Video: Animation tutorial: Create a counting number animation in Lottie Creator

Why settle for plain static updates when your apps could show bookings and stats in a fun way? I'm working on a booking app and I kept thinking, every time a booking comes in, it just updates. The numbers change, but it just feels so flat. I wanted something that feels alive.
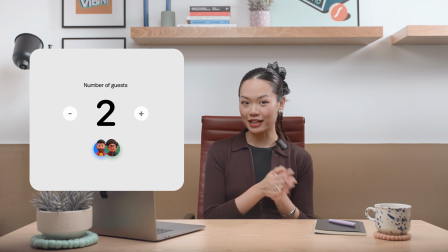So here's what I had in mind. A counter that rolls smoothly from one booking to the next, and as each new number appears, a guest image pops in alongside it.
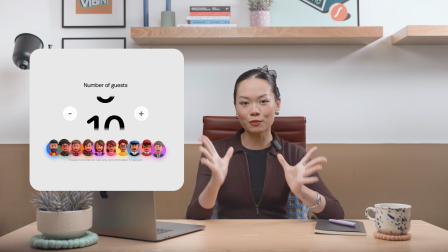It's subtle, it's dynamic, and it makes the updates feel a lot more engaging. In this video, let's build that animation step by step. And in the next video, we'll take it even further by adding state machines.
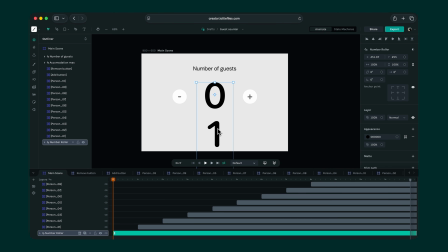Let's start by setting up a mat for our numbers layer. The idea is to show only one number at a time as it rolls up or down.
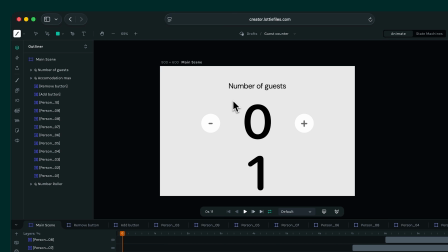To do that, let's create a new shape layer. This will act as our mat.
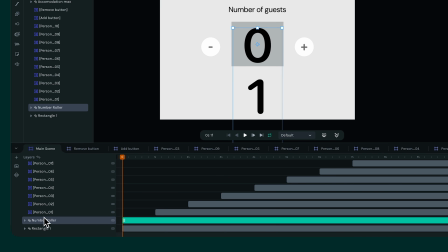We'll center it nicely so it covers just one number perfectly, and rename it to mat so it's easy to keep track of. Now let's apply this mat to the number layer. You should now see only the active number while the others above and below stay hidden.
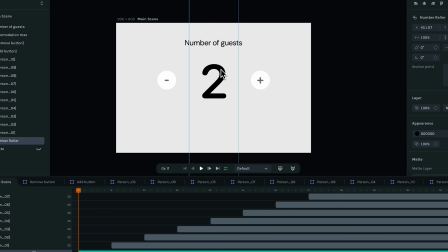That gives us that neat rolling effect inside a confined space. Right now though, the transition looks a bit sharp.
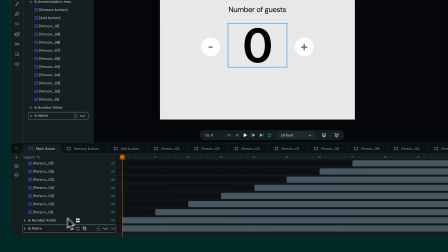Let's soften it up a little. We'll temporarily remove the mat and select the layer.
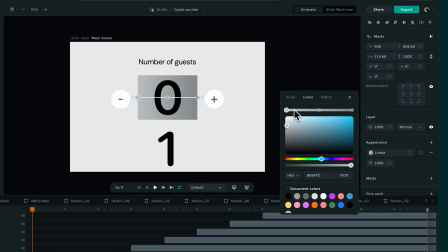Then apply a linear gradient going from bottom to top. Let's reduce the opacity a bit and extend the bounds slightly so the edges fade more naturally.
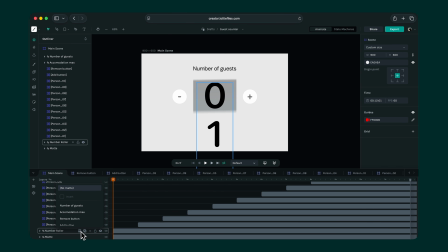Once that looks right, we can reapply the mat. And now the roll feels much smoother. Next, let's animate the number roll itself. Each number change will happen over about 1 second.
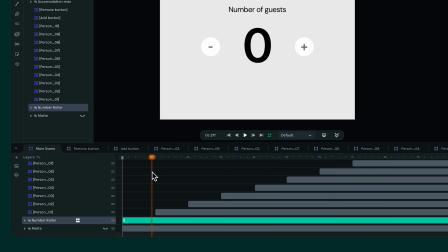That's roughly 30 frames. At frame 0, we'll keep the number at 0. Then at frame 30, we'll move the number layer upward so the next number aligns perfectly in the center of the mask.
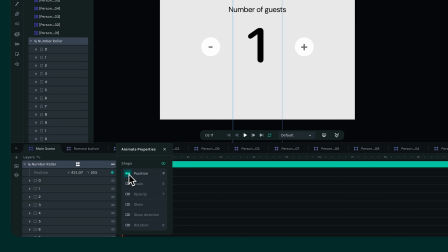Let's add keyframes for that movement.
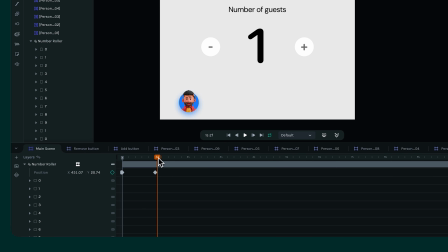Now let's smooth it out with some easing. If the transition feels too fast or slow, feel free to move the keyframes around until it feels more natural.
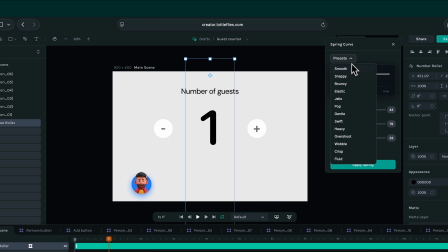We can also experiment with the spring curve to try out effects like bounce or overshoot. But for now, let's stick with easing.
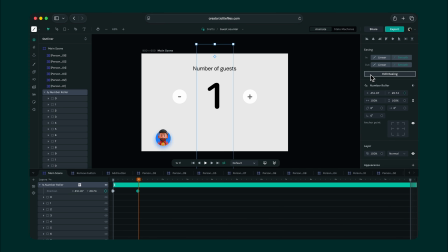You can even edit the easing curve manually to give the motion more personality.
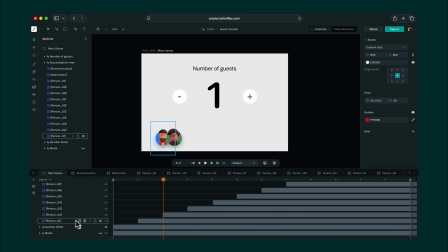Once we're happy with this transition, let's duplicate the same keyframe pattern for the rest of the numbers.
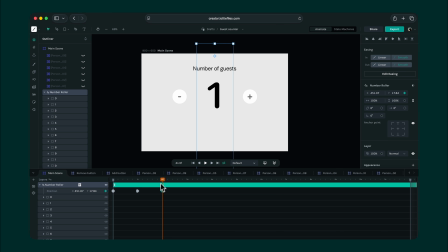Each second will match the next number. 1, 2, 3, and so on, all the way up to 10. We'll fast forward through this part since it's just repeating the same process.
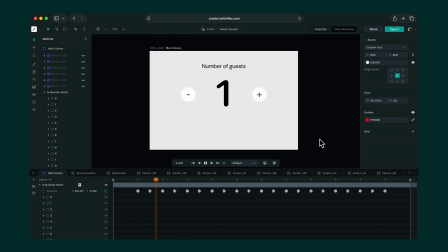Now that our number roll is ready, let's bring in the guest images. Each image will fade and slide in as the count increases.
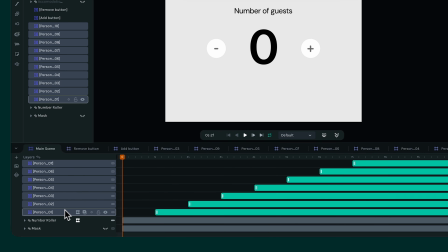Let's start with the first one.
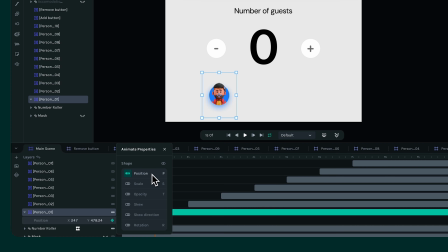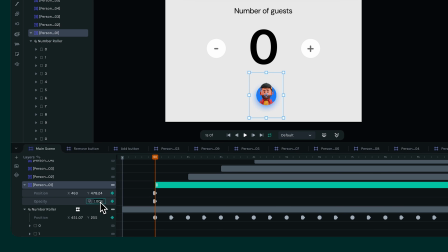We'll set its opacity to 0 at the start, and as the counter hits 1, we'll animate it upward slightly while fading it in to full opacity. A bit of easing here helps it pop in more smoothly.
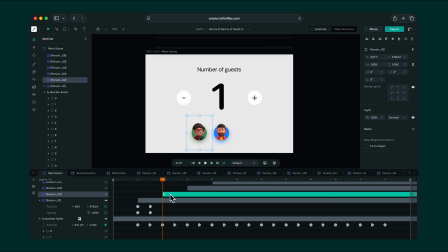As we move from one number to the next, we'll repeat the same idea.
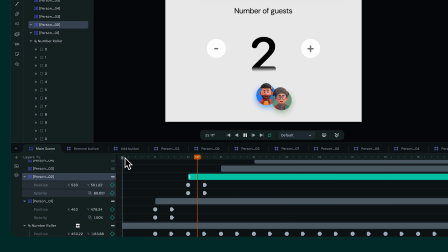The new image fades in while the previous one shifts slightly to the left.
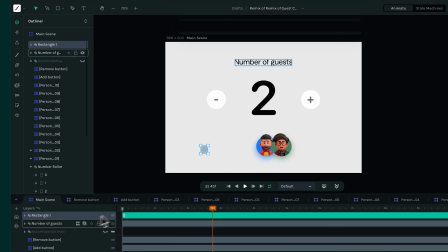To do that, let's create a null object, or even just an empty shape layer, and call it Pax Mover.
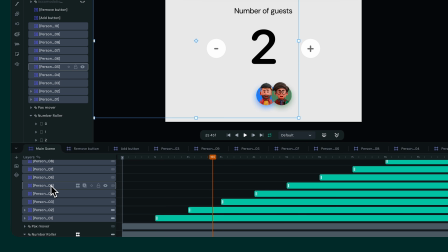We'll parent all the guest images to it, so instead of moving each one individually, we can just shift this single layer to move them all together.
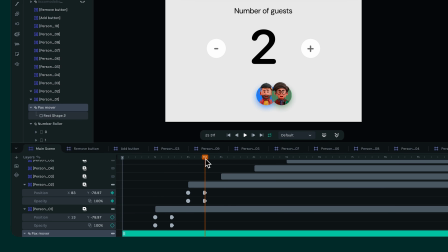Now when the counter goes from 1 to 2, we'll nudge the Pax Mover a bit to the left so the new image aligns with the center.